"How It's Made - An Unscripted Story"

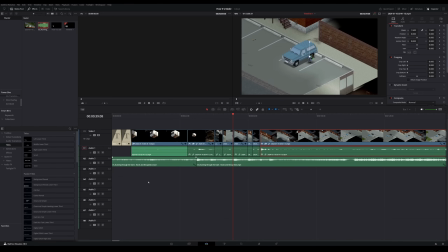(58:06)
That this again is just a rough cut. We are less than a minute into the video.
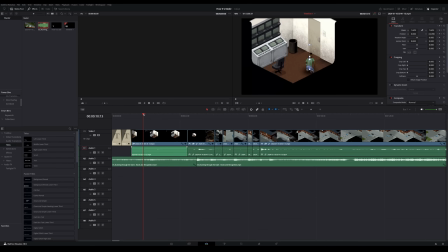(58:13)
I have now been recording for 35 minutes, and this is literally the entire process. Like, this is how I go through the video and cut my footage and make it presentable. And this is just for the rough cut. I'm not really worried all that much about, like, the mindset of the character or scripting or dialogue or anything of that nature.
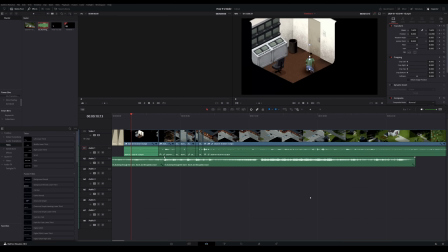(58:32)
This is the easy part where it's just like timing things and messing with things and trying to get the right feel. And it takes a long time. I know that, like, someone telling you that their work is like arduous or tedious or whatever is kind of obnoxious, I suppose, but editing, or at least editing to the degree that I do, takes a long time.
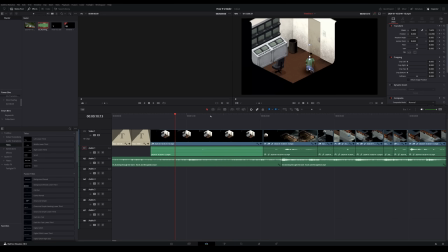(58:52)
So hopefully maybe this video helps you appreciate like just how much fine-tuning goes in to the videos and the series and whatnot, because I'm very particular about these kind of things and I really don't like when they don't feel good.
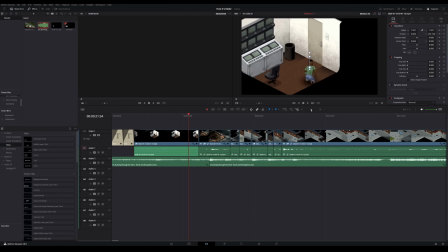(59:06)
So I try my best to make them a good experience to watch. But I'm gonna real quick go back and watch from the beginning, because one thing I find myself doing fairly often is kind of getting like tunnel visioned on like a specific shot or like a cluster of scenes,
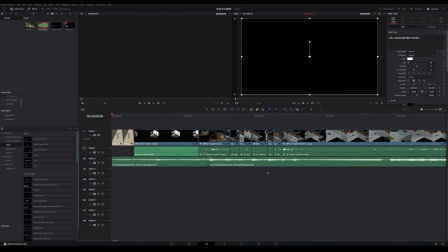(59:21)
and I want to make sure that the actual like flow works. So I'm going to go all the way back to the beginning and watch it all the way through, which is only 40 seconds at this point,
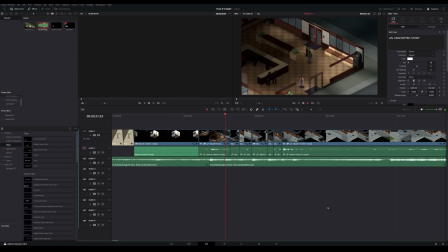(59:29)
just to make sure that everything up until this point still feels good. Ugh, I don't know.
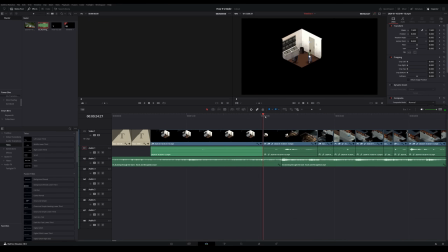(59:37)
I'm rewatching these cuts. I think right here, I might want to have him run earlier or later. Yeah, I think I want to move his footage up just a little bit. So let's do like here. See how that looks?
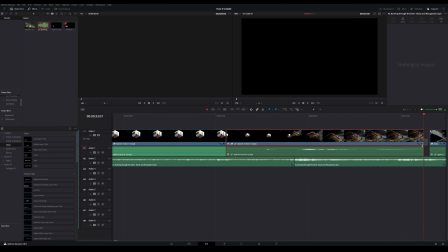(60:00)
Yeah, that's much better. He actually like runs on beat. I think though now that might look weird. Let's see.
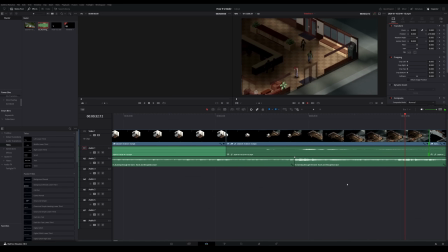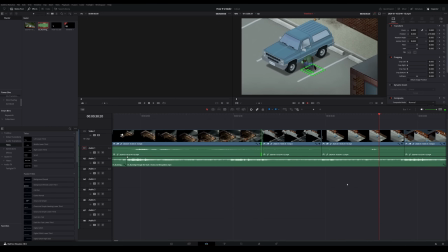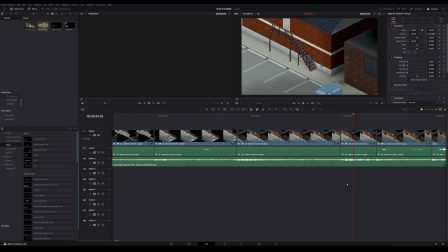Yeah.
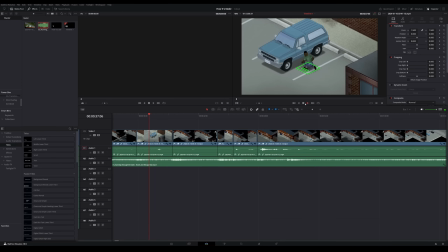(60:38)
That, like, so showing the zombies in this shot
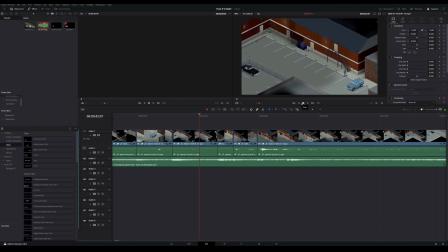(60:44)
and then cutting to the stairs and then showing them again feels really weird. Yeah, I think I just want to, I've tried so hard to make this shot work. I think I'm just going to get rid of it and cut straight to the door.
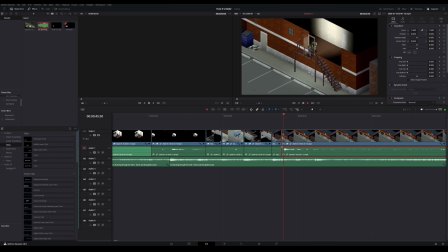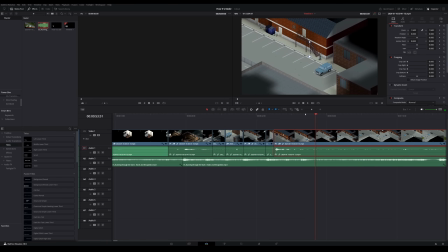(61:10)
So there's a very long, you can kind of see in the waveform, right here, there's a very like long repetitive part of the music. And I know there's a section coming up that I actually want that to fit to, which is probably when he sees the key right here,
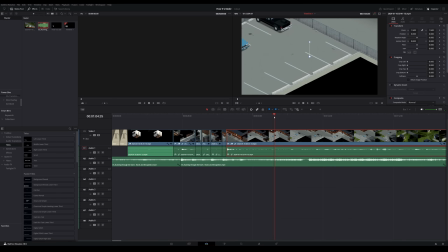(61:28)
because I want to show that and be able to have the time to have the voiceover uninterrupted during that build.
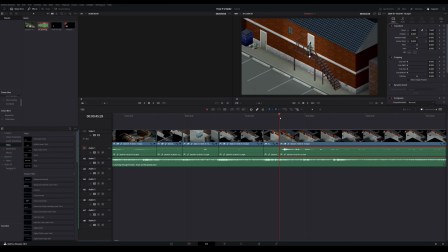(61:36)
I want to be very wary of where I put my cuts to make that work. So like the door opens, pushes him in, runs down, and so ba-da-dum, that's like where the last cut is, where he would see the keys.
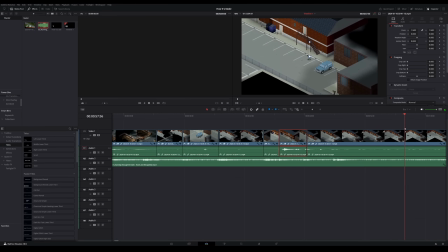(61:51)
This is a potential cut. There I might actually be able to show that he's been trapped in. So like right here. Ugh, that was a bad cut.
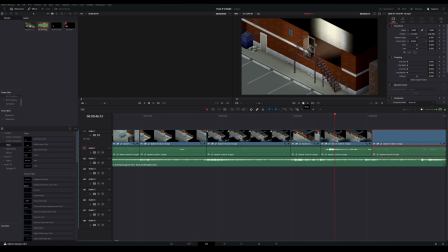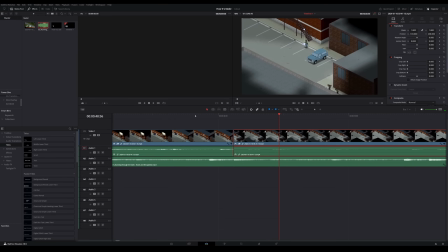(62:10)
Why does that not look good?